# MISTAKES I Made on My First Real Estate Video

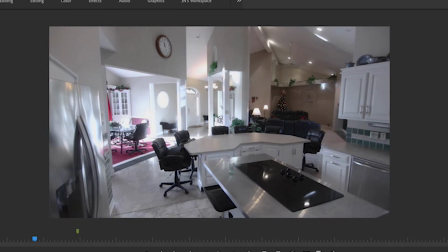249s
Another one before and after. It just looks so much better with white lights. I don't know, don't like the daylight. Oh yeah, this one doesn't have a grade on it right now.
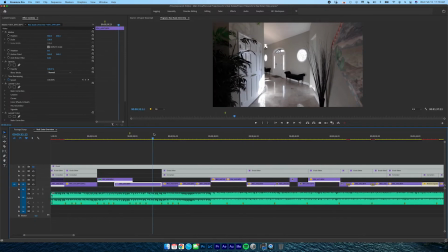259s
It's dumb. Okay, let's keep on going. Ooh, yeah, that hallway looks sweet.
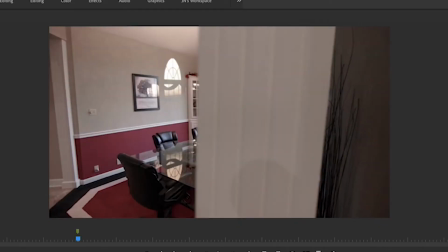268s
Oh yeah, I really like this transition right here with the column. I don't know, I like those transitions.
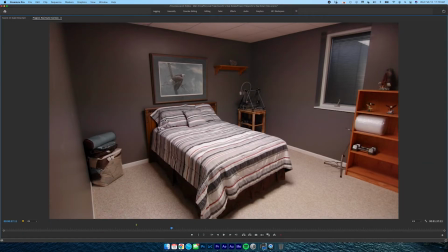274s
I had some problem in these rooms too with noise. I should just keep adjusting for shadows.
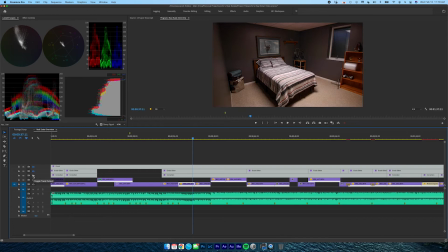280s
I don't know why I keep making that mistake. Ooh, that looks so bad. There, that's better. I don't know, there's not a whole lot I could do to really save this, at least that I know of right now.
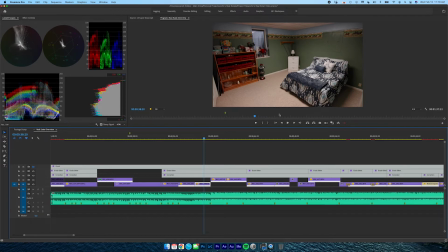292s
I like this room a lot better, just looked brighter. Money shot.
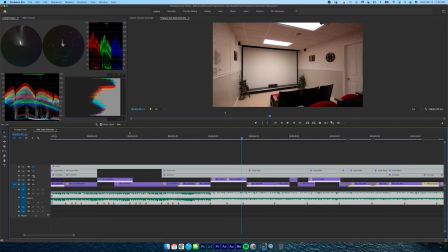298s
let's get on the, oh, that's what it looked like. Looks fine. Just a little bit warm. I don't like warm.
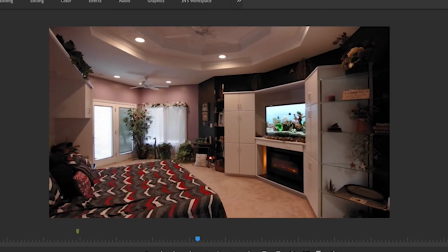310s
I don't like cozy. Okay, here we go. Here's another one.
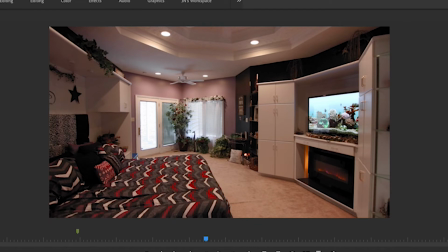317s
Yeah, it's not much I could do there either. There's a lot of shadows. Here's a cool room.
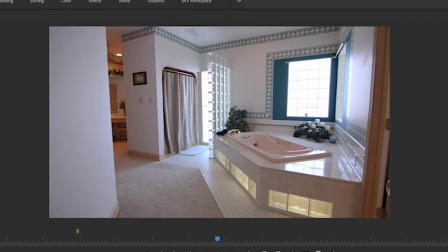324s
I really like, oh, yeah, it just simplifies it. Like the grade really just pulls everything together.
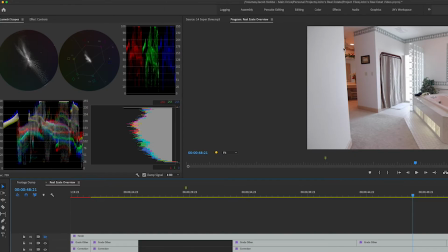330s
Like all the colors, it just takes out all the colors we don't need and keeps the ones we do need. And I don't know, that's why I like this white grade minimalist one. Closet shot.
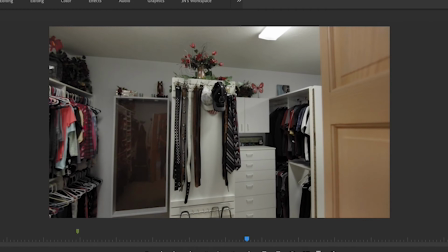341s
Here's what it looked like before.
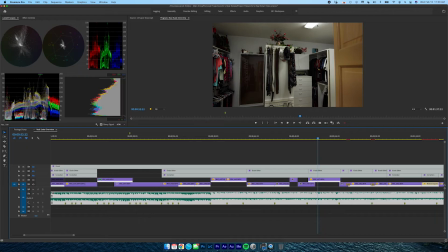344s
Ooh, it's just so dark and shadowy, and you get like this weird green in there, green cast. It's still kind of there, but I don't know, it's cleaned up a bit.
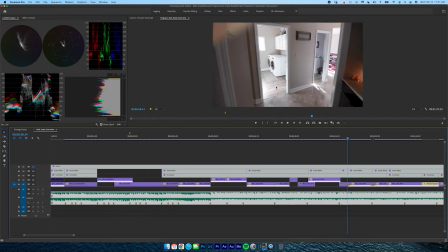357s
This is where I really I might have screwed up a little bit on here, but it's all white, you know, and then we go to the same shot.
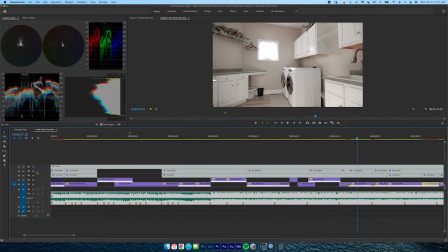366s
Ooh, I don't know, I really like this. I like this shot right here. Same thing.
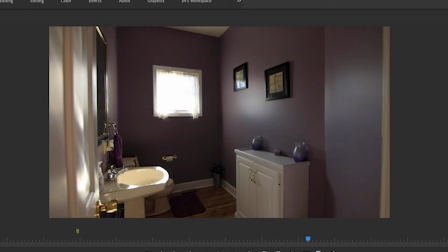372s
I think I adjusted it a little bit for the purple. I really wanted the purple to show.
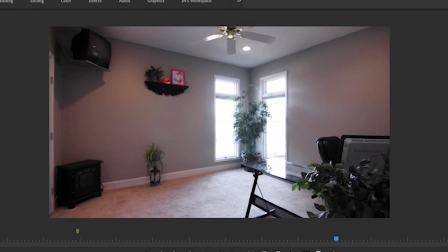379s
This was a harder room to do. Ugh.
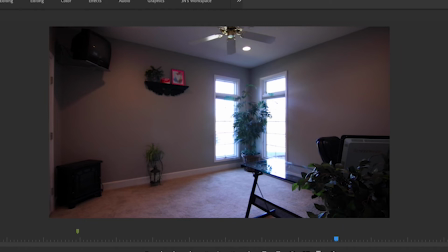385s
Dude, that's so bad. I should have just raised my exposure a little bit more, I think.
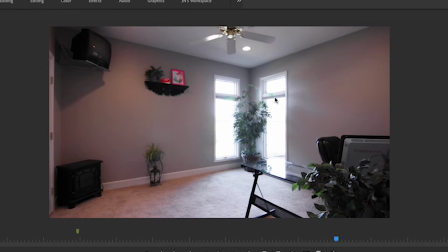390s
But I got the blue out of that window, and that's really what bugged me. But there's still like this weird magenta, I don't know, red cast over here.
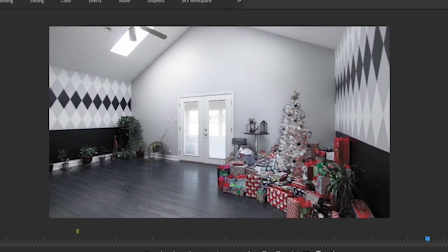400s
So right here, this is where I'm like, whoa, the correction is dope.
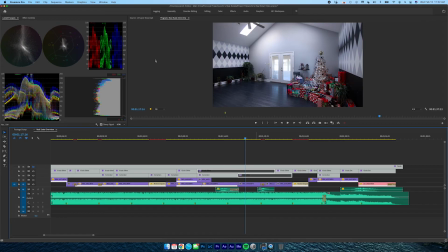405s
Ooh, that's such a big difference, because it's like, it's a bunch of yellow and blues, like right there.
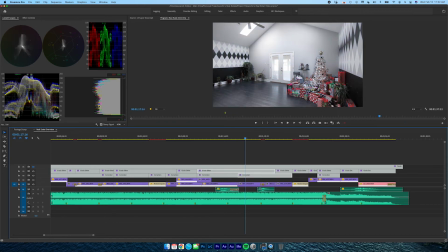412s
And then you go boom, and then it's still yellow and blue, but it's like, it's white where the light is, and there's still a blue cast and everything, but it just cleans it up so much more.
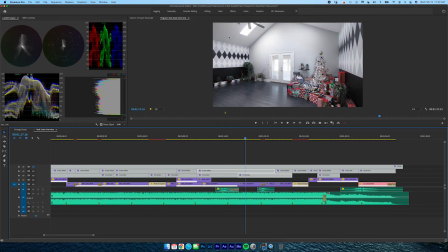425s
And even on this, it's like boom, all the pixels are brought down. It just feels so much cleaner, so much better to look at.
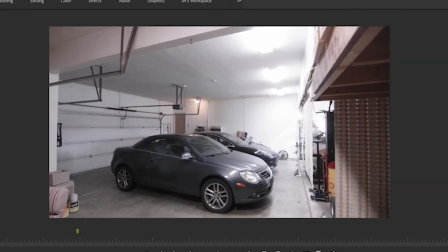433s
This is another problem I had. See, I didn't adjust for the shadows. Man, I should just really expose for the shadows next time. That's probably good advice. Yeah, that's why some noise is there.
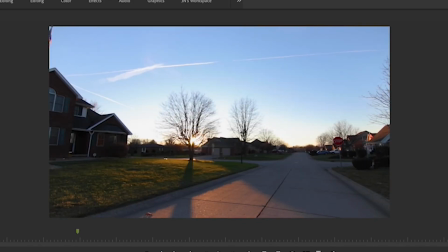447s
It cleans up these colors. This is a difficult shot. I don't really know why I included it. Not a whole lot here.
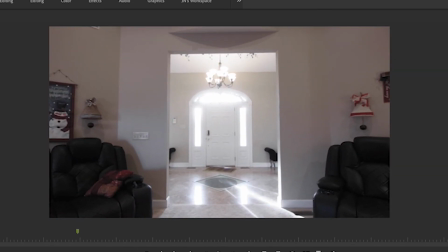454s
It's not even worth. And then boom. This is a master closing shot that just wraps it all up. So that's what we got.
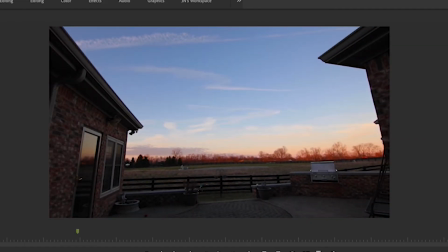465s
So, we got that final shot. There's not a lot here. I'm just kind of changing the sky so it looks all pretty.
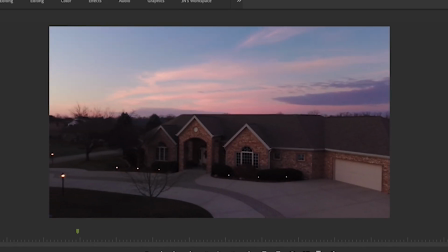471s
Not a lot. And then final shot, I think I just did a little softening, decreasing contrast and adding some vibrance up there in the vibrance and saturation. That's really about it. So that's a little breakdown on this real estate video. It's my first one I've done.